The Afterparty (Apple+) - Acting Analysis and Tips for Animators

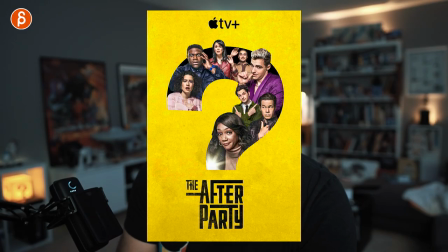Welcome back to an acting analysis and tips for animators and today I want to take a look at the after party specifically episode 7 and we're going to cover things like body language, body acting,
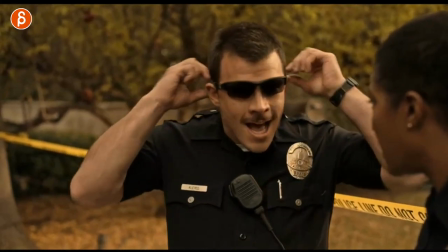reactions, using props. There's so much that's awesome in this show so let's go. If you haven't seen the show I highly recommend it. It's really great. I actually didn't take any notes because it was so funny. I just kept watching and then suddenly in episode 7 I'll show you there's something with it that the cop is doing with the glass. It's cracked me up. there's so much value in watching tv shows and movies and cut scenes and cinematics there's so much as an anime that you can learn from watching that it's great but instead of talking about it i'm going to show it but before i do hi my name is jd and
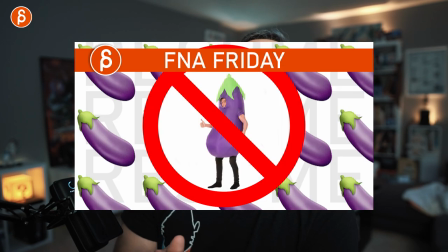i do acting analysis clips like these i do animation analysis clips i do animation lectures i do rig reviews product reviews i do a bunch of stuff that is the pitch at the beginning that's the channel i cover a bunch of stuff about mostly animation i guess what i would say so check it out maybe you'll like it and maybe you'll subscribe and if not that's also okay maybe i'll convince you at the very end i don't know but that is that for the channel that's what i do let's get to the sequences so first one is this
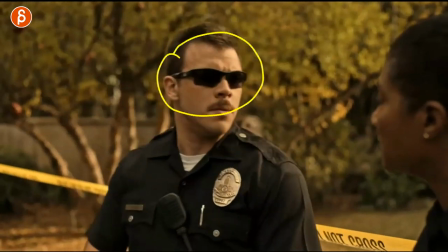he already cracks me up where this guy he's constantly adjusting his glasses in uh in this episode and it's all about her in this episode every episode is kind of chronicling the events of that night no i want to spoil too much from a different point of view and i kind of diving deeper into a specific character and tiffany haddish her episode is great she's great overall but anyway let's get back to this so as she says you're like we should you know split
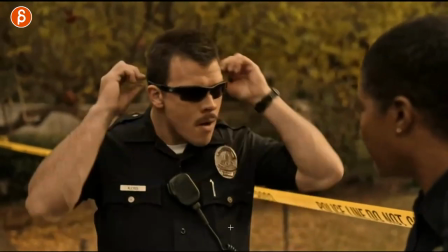up and really cover more ground i love how he goes ready takes the glasses homicide and that to me just goes
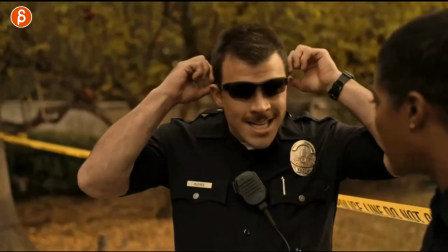into you can have a prop and i mean he could have said homicide without that without doing this without grabbing the glasses it probably
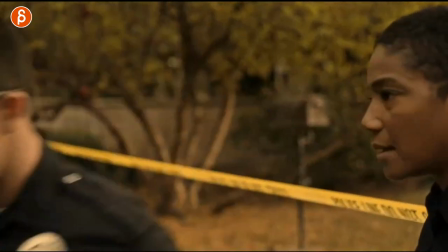still would have been funny just the way he says it and the way he is in that episode but just it's such a weird thing to do to do
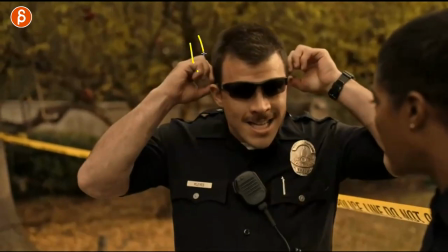this that has i guess it's the it's the accent point of him being really excited going homicide and
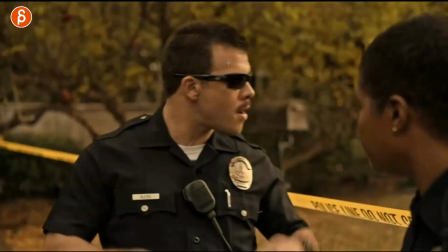that's just to me another another plus point in the corner of props when you have props you can just do so many things with that and i thought this was really funny and really creative
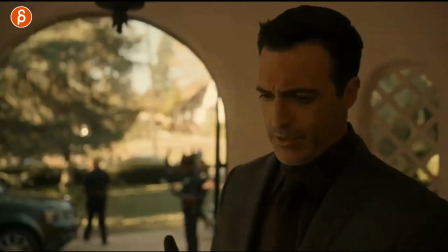moment in this sequence this one i love because of the gear change and all the things that go with this sequence this guy is the hotshot police guy he
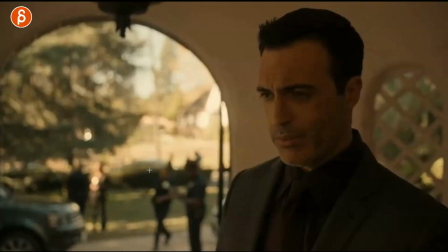is for her kind of the nemesis and she is at this point younger in career and she wants to impress him or just she
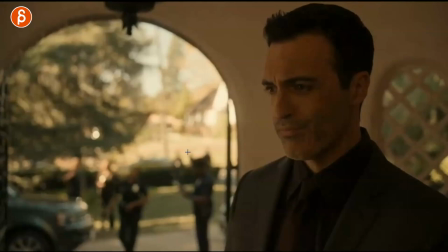wants to just kind of do more as the job what i love about this in terms of what you can learn from this animation is that he has a
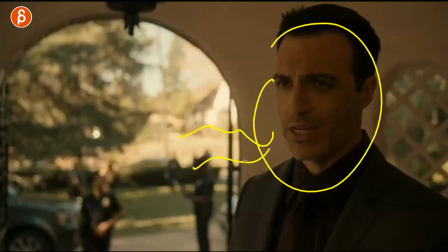line right could be talking for you in the animation it could be lip sync it could also just be pantomime just looking and then
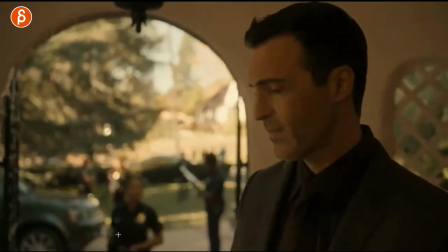we have sounds coming off screen and it's blurred out we can't really see it but you can see that he hears her and he has that quick reaction he
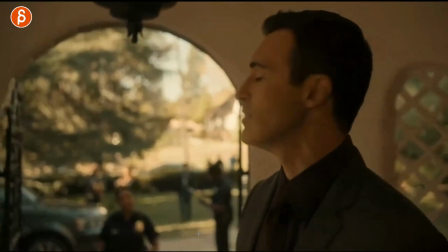knows exactly like oh this is going to be annoying has that reaction and turns around and then he sees her and he recognizes her
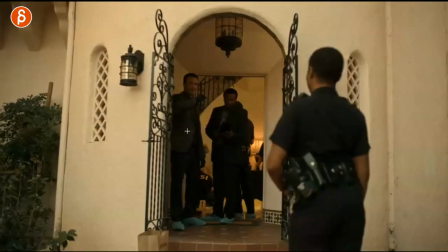because They train together in police school. And then he has that, hey, look at you.
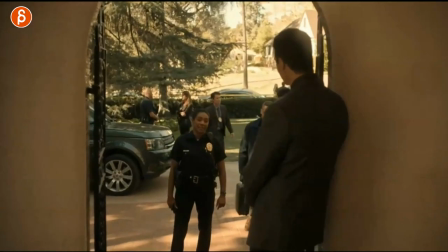And then he does that thing. He's got a weight shift. And then the scene continues and so on. And in terms of animation, there's so much that's great.
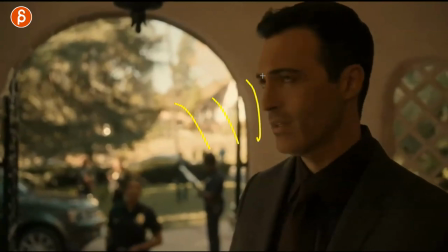Where you have a character hearing something off screen. This could be with character, you know, blurry, completely off screen. But you can do a lot about with a character that he hears something, processes the information, and then reacts.
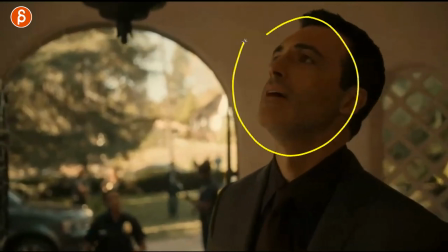That already in terms of pantomime is great.